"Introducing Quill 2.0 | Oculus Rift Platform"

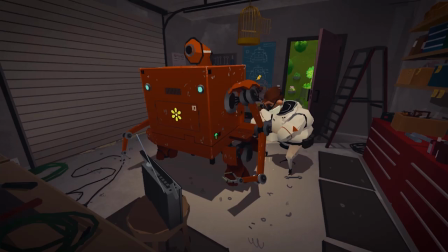0:08 So the vision of Quill is to enable VR native entertainment, not just a movie that you see in two dimensions, but an actual immersive film experience. So like films, but using all the power of VR. With version 2.0, Quill is becoming a self-contained storytelling tool.
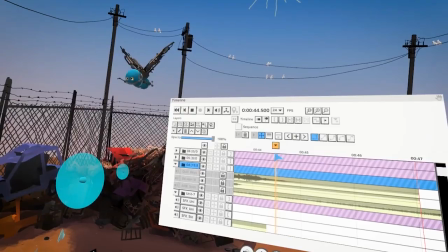0:25 We're introducing a timeline that allows creators to create longer form animations and storytelling that was not possible before.
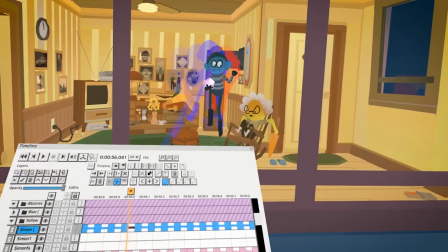0:36 My favorite part about the 2.0 update is the animation timeline and your ability to hold frames and add keyframes and really animate in a 2D animation fashion, but in 3D space.
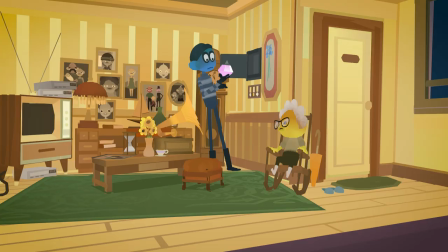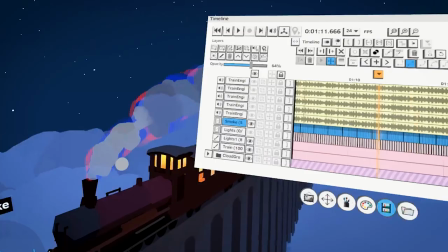0:52 Animating with transformed keyframes in 2.0 is much faster.
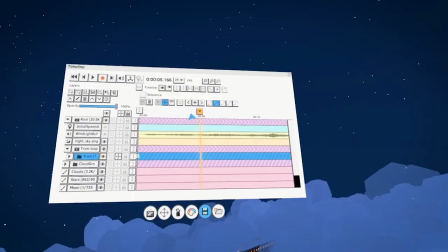0:56 For example, you could draw a train with traditional frame by frame, have the wheels turning and some static loops,
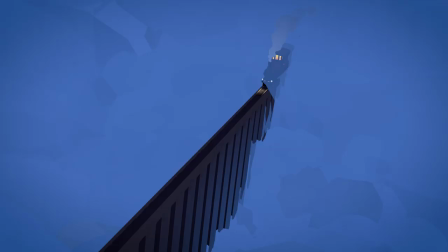1:02 and then take that entire animation, and translate it very quickly with a couple of transform keyframes.
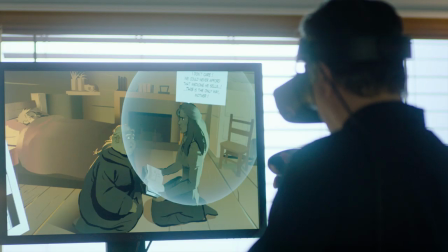1:12 With the grab tool, you can draw and model your character, and once you have it modeled with all of your details, you can use grab tool to pose it into different poses for your story,
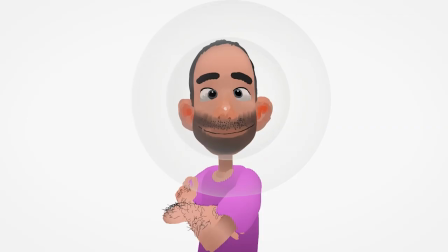1:20 and that allows you to do frame-by-frame animation like you would in Stone Motion.
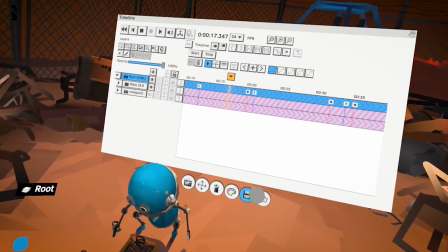1:27 The stop feature in Quilt 2.0 is a new concept we're introducing to take advantage of some of the unique characteristics of VR narratives.
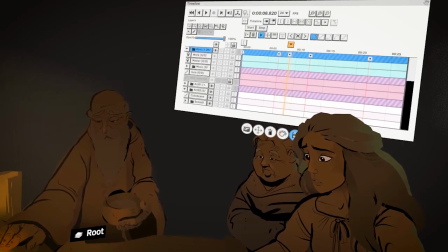1:36 I really wanted to make the audience be immersed in a comic book. So there are moments where the action is going to stop.
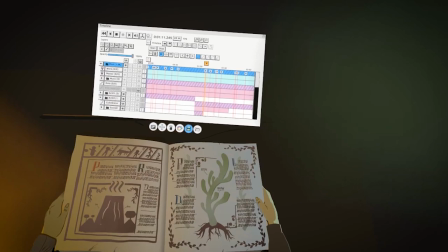1:42 Everything keeps alive. And then when you press the button, you can turn the page to the next scene.
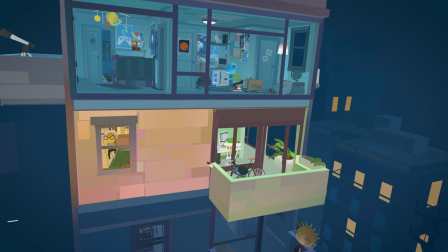1:48 I needed to have a film that had different audio sources on the different sides of the same building.
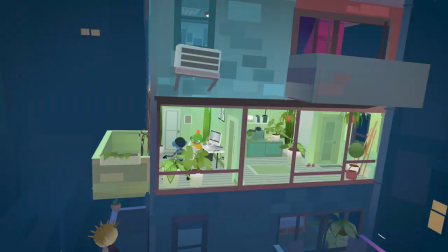1:53 So you couldn't have a person on one side of the building hearing the story on the other side.
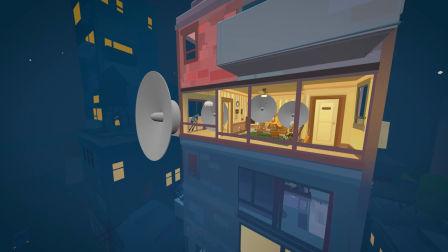1:57 For that use, there was new cone audio sources that allowed people to hear different areas of the film. so every individual viewer can get its own audio experience within the same scene. With the Quill 2.0 update, I can really take my animation skills to the next level.
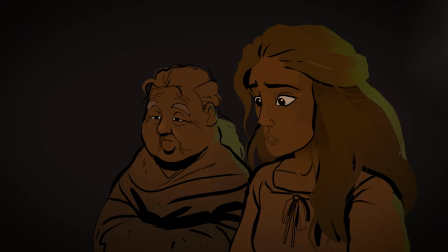2:16 You can edit, you can cut, you can fade in and out. You have all the narrative tools that you would in traditional cinema, but in VR. It's amazing that you can now create the whole VR narrative experience within one software. anybody who's creative who tries it will understand immediately the benefit and once creative people are there making stuff then there'll be stuff for the rest of the world to come and see